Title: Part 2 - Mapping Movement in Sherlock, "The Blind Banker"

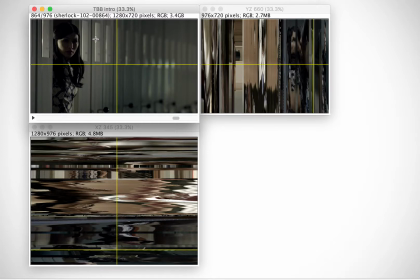1483s
It gives it a sense of progression of looking towards a space, but she's looking away from the obvious. Your eye immediately goes this direction, but she's looking in the other direction. And you'll see here again, these are at a stripe because we're at a horizontal, and she's moving about in the frame.
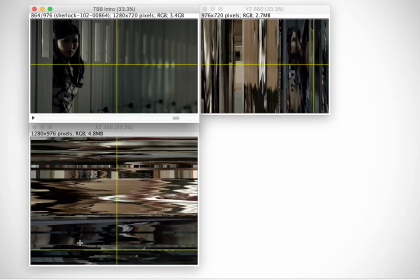1503s
That's where the darkness moves.
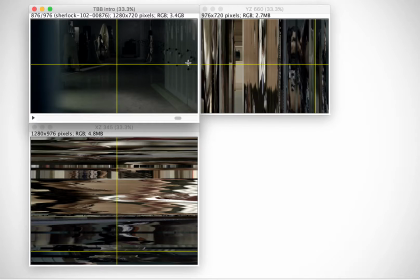1507s
And then back into this odd view, and then we realize as she's moving that this is the other direction. This was the way that she was looking towards the lockers, but she's headed the other direction into the deeper part of the frame.
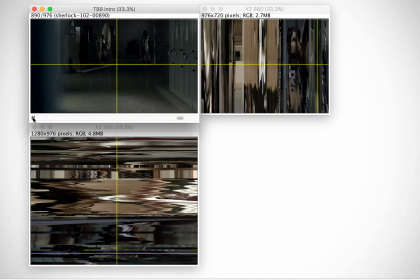And then back to this ghostly part. And notice that the camera is wobbling, it's moving a little bit, making it a little bit more dynamic. So you have the movement of the cloth along with the movement of the camera.
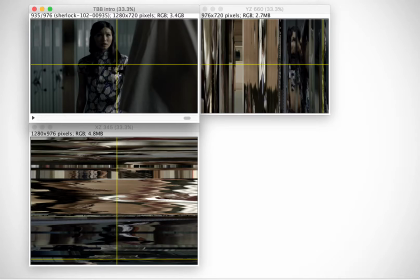1543s
And she's not entirely smooth. It's not an entirely smooth movement on her part. And we're moving in towards the last bit of the scene, the last shot.
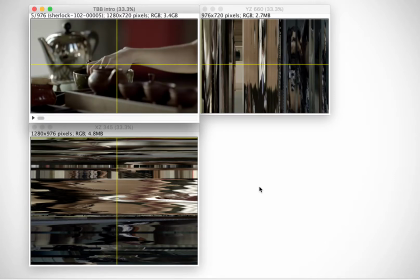1560s
So that's what you can see in these scenes. You see a consistency of setting with movement within. Sometimes that movement appears jagged because of the camera.
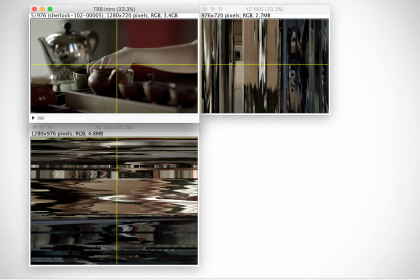1573s
Sometimes it appears jagged, as in this case, because the camera itself is static, but there's movement of the characters within the frame. And especially in these kinds of images where we've got some static movement and then these bits of these dots,
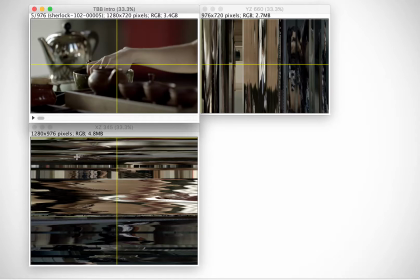1589s
they indicate pretty clearly when you get accustomed to it that we've got the camera moving probably on a dolly or perhaps on a steady cam where the scene itself stays static,
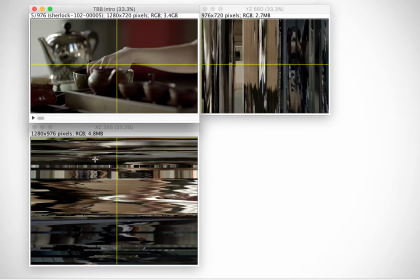1603s
but the movement is either of the camera around the set, around the scene, or around an individual in the scene. So here we've talked about focus pulling, the ever-moving camera,
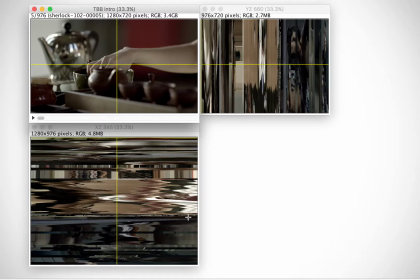1621s
and a little bit about light and coloring to set up a bit of foreboding. So those are some of the things that you can notice in the blind banker by taking a look at these YZ axis and XZ axis views. Thanks for watching.